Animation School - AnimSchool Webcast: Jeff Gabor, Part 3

Dave, I think we should talk about just real quick is some of the appeal in a character.
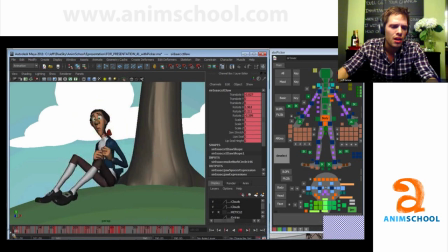7s
Okay, so there's always a subtle difference in terms of what any animator, like I was talking earlier, finds appealing.
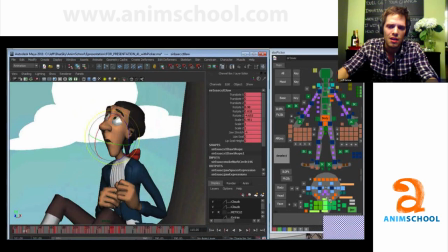14s
Here's something that I found this kind of arc in his head appealing. Let me zero out this mover down here at the bottom. So that's actually where his jaw is supposed to be. Zero out his top skull mover as well. And so you have this very straight up and straight down line,
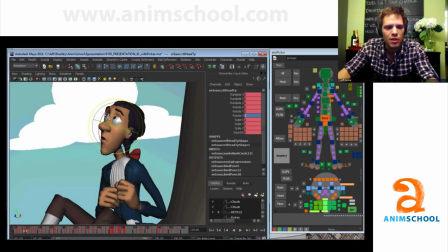32s
which completely ruins the flow and line of action of the face there. So something as subtle as that makes all the difference. So if you were to like take his head and try to get that back over and get that line of action like that,
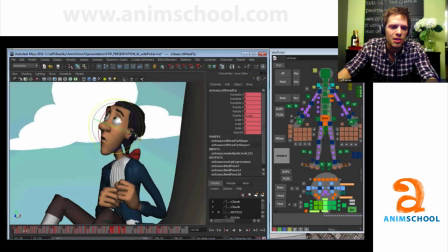48s
it's not nearly as appealing as going ahead and just arcing those two things over. You kind of get this like shy feeling. His face is open that way. You get this opening. The eyes are open this way, and his chin opens that way now. So this whole nice line of action.
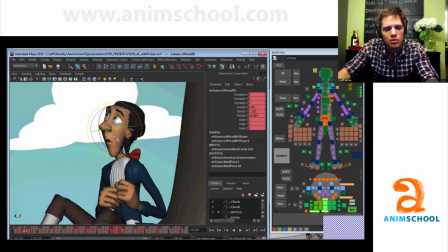64s
And what also I find really appealing about the character when you do this is it then connects and reflows back into the neck. So the chin doesn't feel like a bobblehead when it's zeroed out like this. Now we have a huge disconnect that this neck is coming way out of here and the chin's going this way.
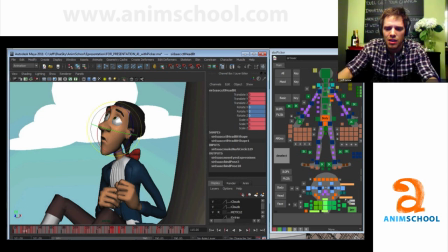80s
So it's all those really subtle stuff that this rig really can emulate and get, the production quality. And those are the tips and tricks that I learned working on Horton. And so you can see here his chin's bent that way, right?
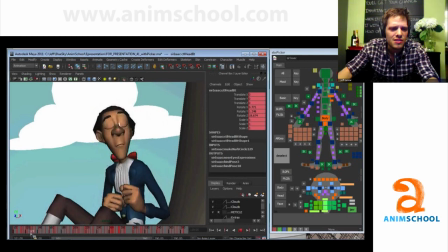93s
But all of a sudden he looks over this direction and you don't really see it, but you definitely feel it in terms of now it's flipped this way. So if I were to zero this out and zero these out, now it's straight up and down, and we're losing that appeal of having this nice arced thing here.
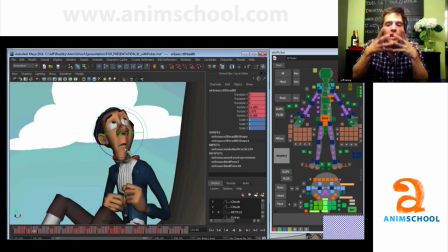111s
And even rotating it down in X gives this elongated feeling to them, which is really nice to be able to do.
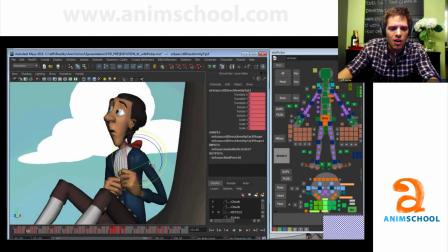118s
So there, putting it back. Let's even talk about the arms. Special paying attention to some of the deformations here. So I can zero out these small little controls, and now we have a really straight broken arm, which is how it comes in by default.
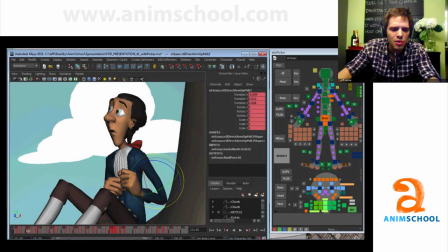134s
But I didn't like that, so I put a little bit of bow into it. So there's all these super subtle controls here. Let's see if I can translate one around just to show you. So it's these kind of things. So I'm just slightly taking it and bowing it out and doing that stuff with the legs.
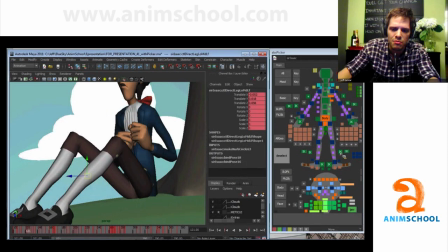147s
I probably could even gone in and added just a little slight bow here with the legs here. That probably would have been a little bit cleaner in terms of getting an arc down through here and on the other side as well.
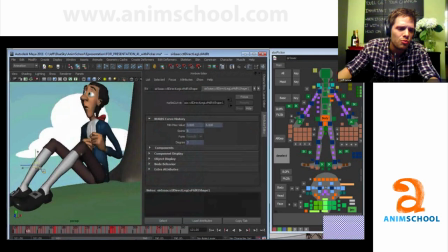159s
But there's all those kind of things. If you have enough time, you can really sell this as a beautiful drawing almost.
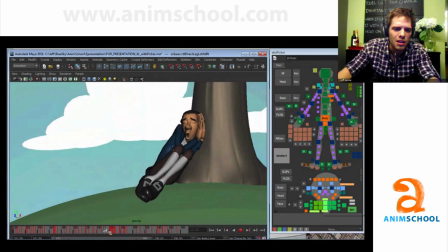165s
I'm trying to see if there's anything else really, really appealing. I mean, really big facial expressions and that kind of stuff. I think the two things that are the biggest things are this lower skull mover,
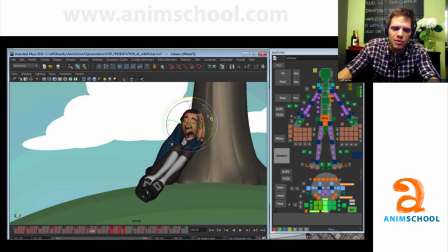178s
I always refer to as a muzzle mover, and then this top skull mover that can open up the eyes and appeal and that kind of stuff.
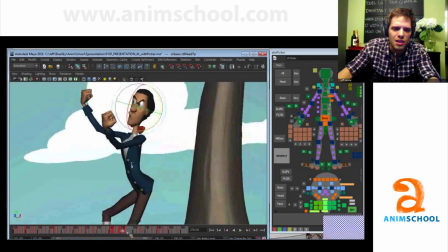185s
Just super, super cool. And being able to squash and stretch the eyes and scale them around and scale the head and all that kind of stuff.
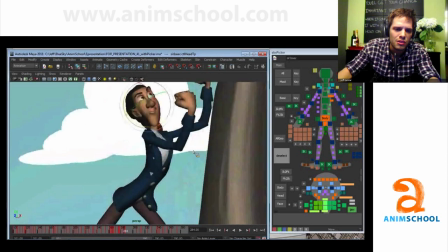192s
It's really, really fun to do.
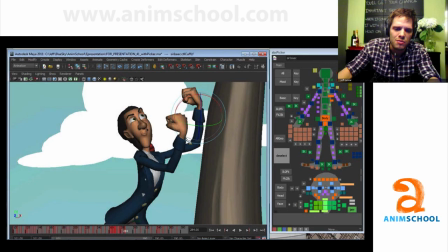193s
Here again, using these controls to slightly bow the arms and that kind of stuff to really make the pose sing and go all the way through the body,
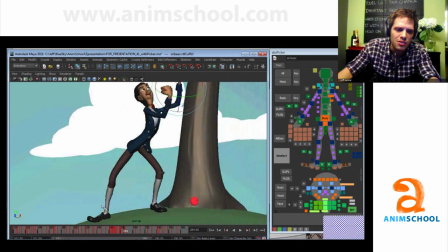201s
like one clean line of action all the way through down here.
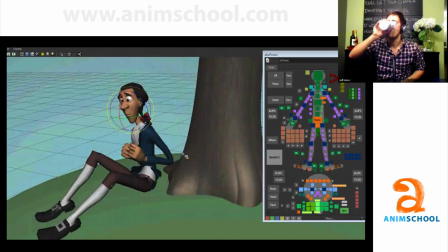204s
Let's just talk about some of the appeal, because there's 5 or 10 poses in here I just think are so appealing and so great.
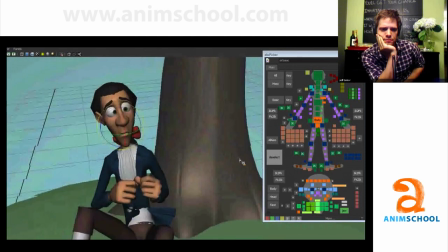211s
And the funny thing is about appealing pose is that as soon as you get off the camera, it's not an appealing pose anymore.
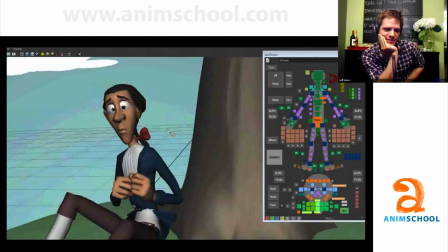218s
Yeah. Not appealing. You get just the right angle, and all of a sudden it's just gorgeous.
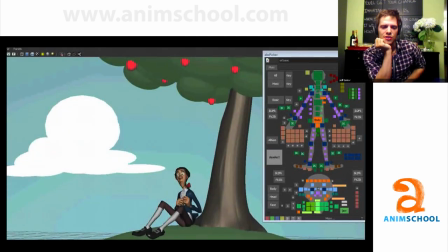225s
That's one thing that I feel like students get too concerned with is what it looks like from all different angles.
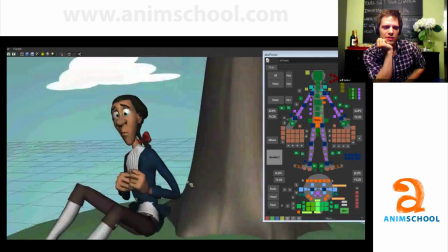232s
And man, I really don't care what it looks like from any other angle.
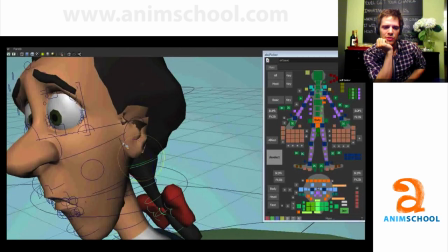236s
I zoom in on that one view and I just deal with it just as is and try to make it appealing like a drawing.
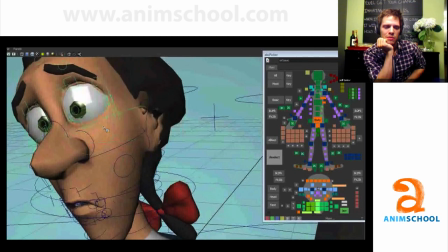243s
Who cares what the drawing looks like on the backside of the piece of paper, right? Yeah, right, exactly. It's a 2D image.
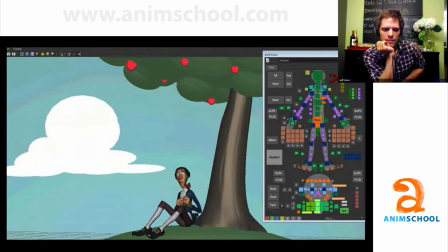247s
Treat it like a 2D. Okay, so this is your first pose, appealing.
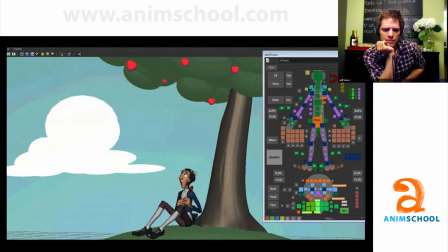251s
I love this, and for the reasons we just discussed. He's really realized like a 2D drawing in this frame. Yeah, you almost forget how much stuff you add in, but you spend the time on those first primary storytelling frames.
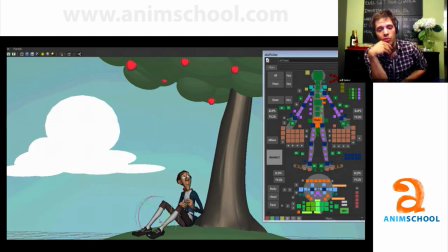265s
Someone was asking, when do you put in the bow and the bend in the rig? I put it in right away because you want to set up those storytelling poses to look as good as possible right away. I use a tool called the Tween Machine, which will dial in a percentage between one pose to another.
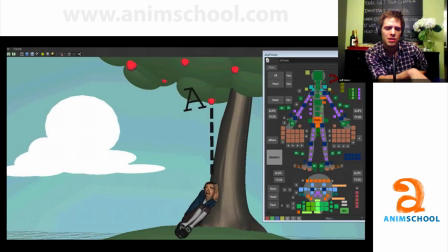280s
And I want to make sure all those subtleties like the arm deformations, the muzzle mover, all those attributes are all heading in one way, and there's not stray keys or all of a sudden one key turns on halfway in between a pose.
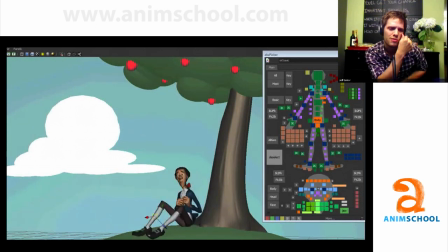296s
I want to make sure that all those movers are actually moving. So I'll grab the entire rig and hit, say, 50%. And maybe it looks like crap, but it at least starts building up the pose and making sure that those curves are moving to another pose, if that makes sense.
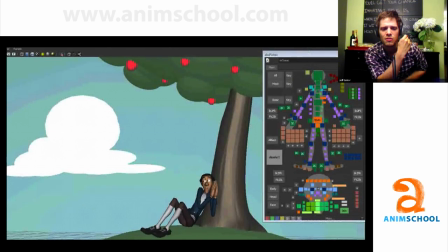309s
It's just more like smart blocking. So definitely put those things in right away on those storytelling poses and make sure those poses are as clean as possible. I put in every little eye dart, every little mouth curl, every little flex in the muscles, and making sure those poses are really, really solid.
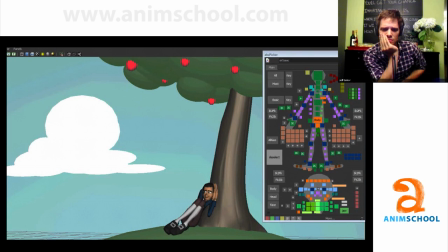324s
I just love this pose. I think it's so appealing. This one, and I bet if you were to spin around that view, I bet it's pretty janked.
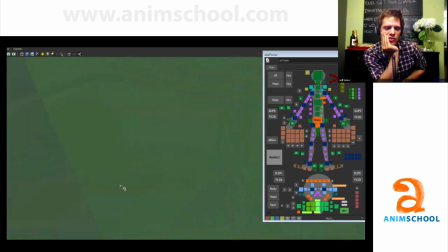332s
In terms, his head is completely sunken. The shoulders are translated to hell.
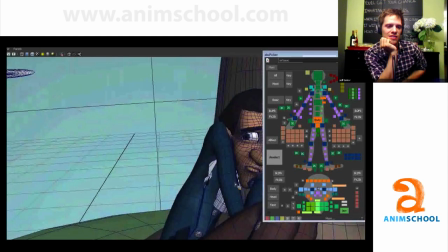337s
It's like, but from that one view, it looks fine. His head is completely buried in correctly, and just looks fine.
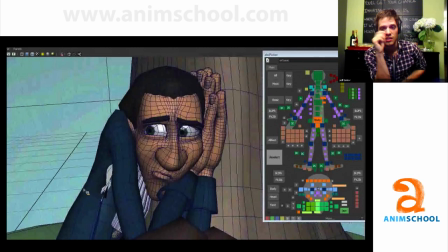345s
But I needed to push it really far to be able to get that idea that he's sunken in. You know. all right, let's look at how high the shoulders are cranked up there.
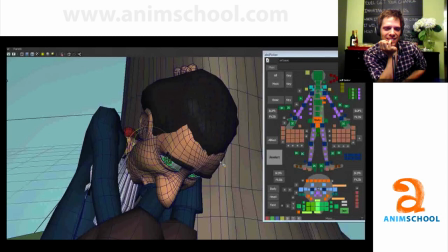354s
So yeah, from there to there. What did you do to the head? You just cranked it all over the place.
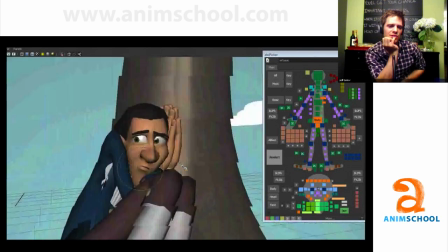361s
No, it looks awesome. Yeah, so it's translated and shoulders are translated and everything's pushed and mashed into that pose.
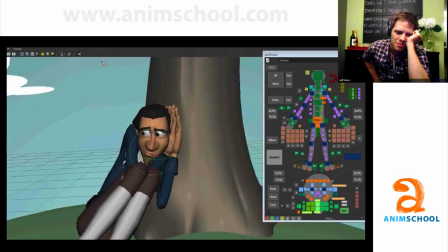370s
And I think even I used probably some of ththose purple deformer removers on the
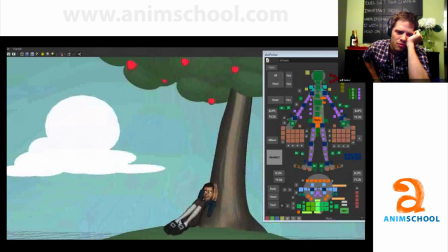375s
chest on a lot of poses to like overly push the arcs and that kind of stuff. One of the things I found interesting is this sort of breaks my cardinal rule of when you animate, you don't want to start from position A to position B and then repeat it. Now, this is, geniusly done and it looks fantastic.
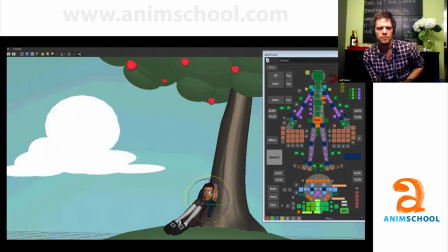394s
But there's a few things, including this in this shot, where I feel like if a beginner were to try it, you'd run the risk of getting into trouble and having it be problematic. One of them is smear frames. I feel like if people learn smear frames too early and they try to stick them in there before they know about arcs and spacing, it's kind of dangerous.
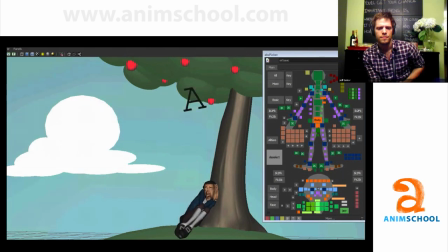412s
Repeated cycles like this. This doesn't feel wrong at all. It feels like it has great texture and it's appealing and it works. It's comedic, it has a certain amount of repetition. But Jeff, you were pointing out that it's not actually a cycle and that you broke it up in ways that make it work.
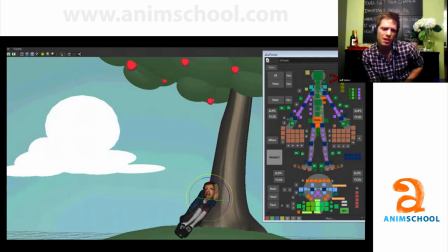429s
Yeah, definitely. When it was an exhale, I would copy over a little bit of the pose, but I would rebuild it, like some of the faces.
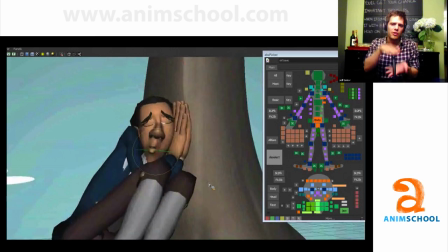435s
The intention was that it felt like a cycle going back and forth, so it was a bit cartoony, like there was a wavering to it.
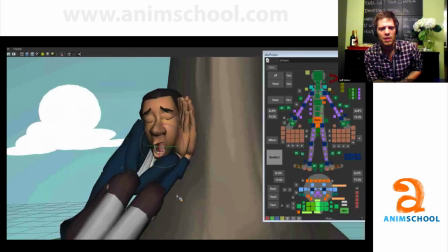441s
But doing enough overlap and offsetting things just by a frame or two, you'll see the mouth continues to open up wider even as he's about to exhale. So there's a couple frames of overlap,
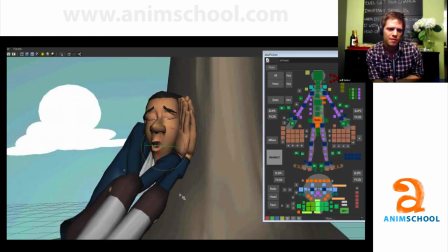453s
and all that little like small subtle texture is going to break it up just enough that it's not going to feel like an A B A B A B A B pose going back and forth. And that's the part that just comes into polish.
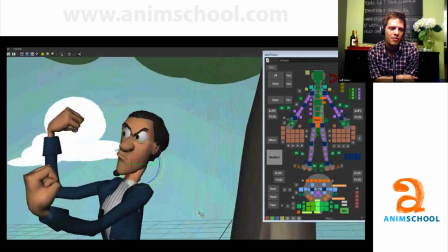464s
Even adding the little bit of flex in the fingers as he's breathing, just got to get every little small part right and do it just enough to the point where you're not going to notice it anymore.
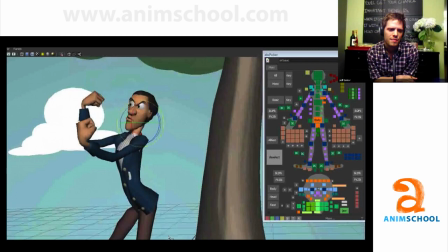473s
So what about this pose? This pose is hilarious. He's so off model, but it looks so right. He looks like he's all of a sudden got a jaw, but you totally read what's going on here. It harkens right back to the same, like that Horton pose where you want to put a hat down and really get him like mean looking.
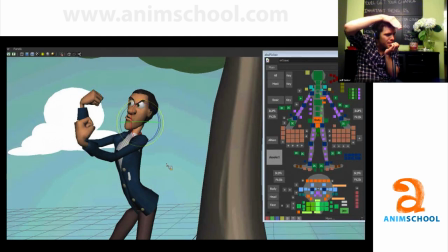489s
So to get that, you need that Popeye type lower jaw, really bend everything down. So I wanted that feeling of everything being squished that way.